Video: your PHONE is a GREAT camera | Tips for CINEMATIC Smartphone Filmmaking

It's a dope trick to use to help place you or your subject under good lighting.
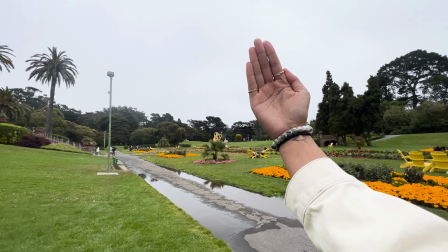258s
Stick your hand out and notice when you're facing the sun, it's lit up evenly and pretty flat.
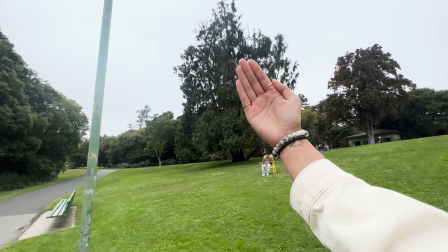263s
When you're moving around or in a circle, you'll see how shadows begin to appear on your subject.
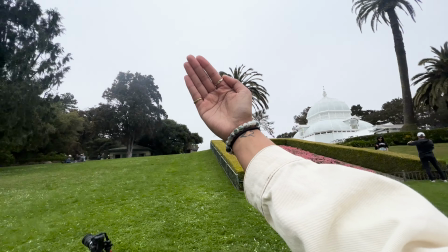269s
So if you don't know where to place your subject for lighting, this is a great hack.
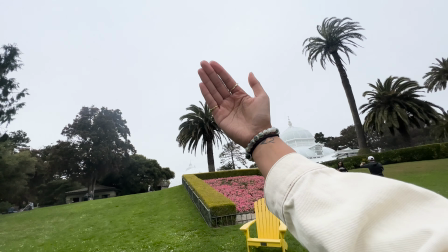274s
Generally, during peak hours of the day is the most harshest time because the sun is at its peak and its brightest. So unless there's some clouds to help diffuse it or it's overcast, I suggest to film either early mornings or evenings as they call golden hour. There are tons of ways to take advantage of the natural light from the sun, but more importantly, as mentioned, take time to correctly expose your shots. Now that we've gotten the camera settings and lighting down, let's focus on composition. I always, always, always, no matter what I'm filming, whether it's a documentary, short film, music video, or my own personal stuff, there are three shots I always intentionally have in mind. Because prepared or not, going in blind, these three shots come in clutch, especially when creating a story in limited time or unprepared.
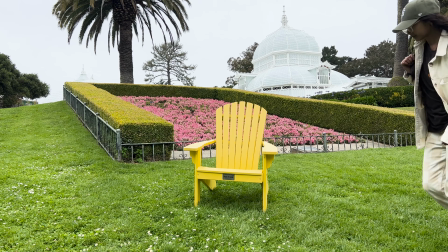327s
So the first shot is a wide shot. This helps establish the environment of yours or your character's scene.
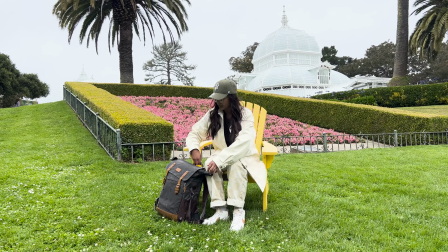333s
It allows the audience to get a feel for where they're currently taking place.
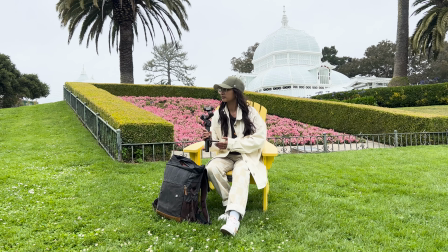338s
Regardless of camera movement or a static shot, you want to make sure to hold it for at least 5 to 10 seconds or longer if you'd like. This will really help you in post-production when you're trying to pick out the section of the clip. It just gives you more room to play with.
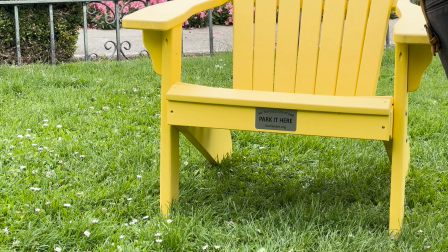352s
Next up, medium shot. This is your standard conversational waist up framed shot.
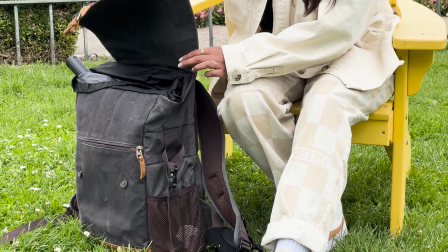358s
It represents the viewer's perspective from a conversational distance and in this case with the iPhone,
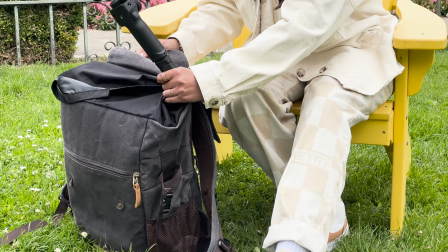364s
I'm sticking to the native 1x and framing myself up at a medium shot. So basically because I don't know the focal length on the iPhone's native camera app, I'm just positioning myself or walking up until I am framed up at a medium shot. This also allows the audience to get a bit more detail of what your subject is doing. Lastly of the three shots is a close-up. So I'm using the 2x zoom on the phone.
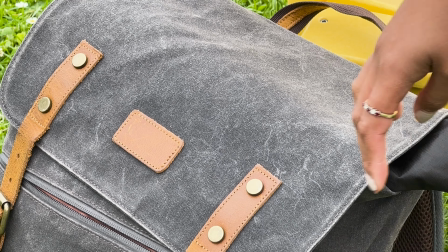388s
This is the third shot I always keep in mind. It's either the 2x or you can zoom in a little more but you'll probably lose a little bit more detail.
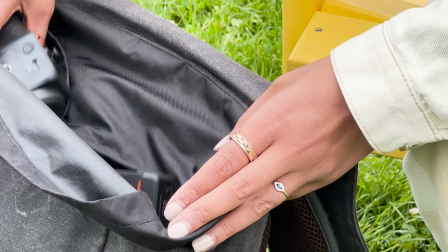395s
The close-up basically it fills the screen with part of the subject such as a person's head or face or what they're doing. Because it's framed tightly, it creates and evokes emotions, helping the audience feel what the character in the video feels. All right, now that we have lighting, composition, tips out the way, let's talk about gear. I recommend if you're really wanting to smooth out your footage to invest in a mobile gimbal.
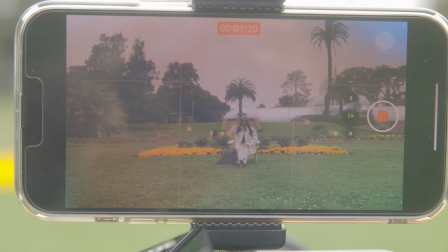423s
If you're not ready, then handheld or static on a tripod is also the best way to learn.
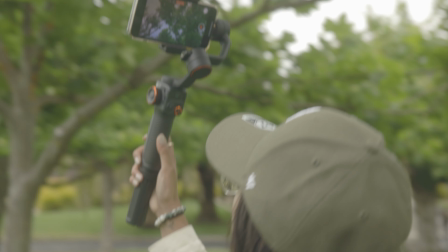429s
With the gimbal though, you're able to capture the environment differently or tracking a subject smoother. Lastly, shoot different perspectives. This is your opportunity to try something new.
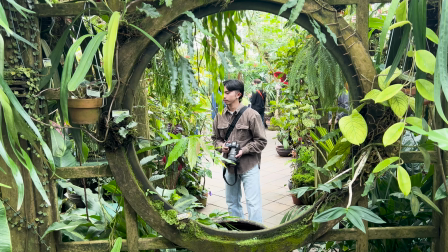441s
Basically shoot in any way you want or visually see while stepping out of the norm.
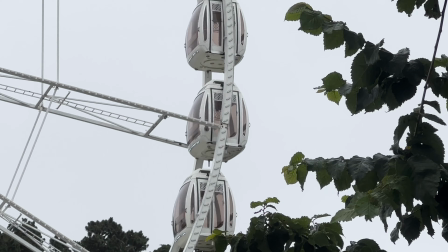446s
It may feel like you have to stick to traditional shot types and angles but play around with what you feel works best and you never know. You might be the next Wes Anderson. Overall, don't be afraid to try new things. Get crazy with your shots because that is how you learn what you like and what you don't like, what works and what doesn't work. It's really endless. You could try anything and everything and it'll probably look dope. All right, well, as always, I truly hope you took something away from this video and you go out and try to film anything and everything that you'd like.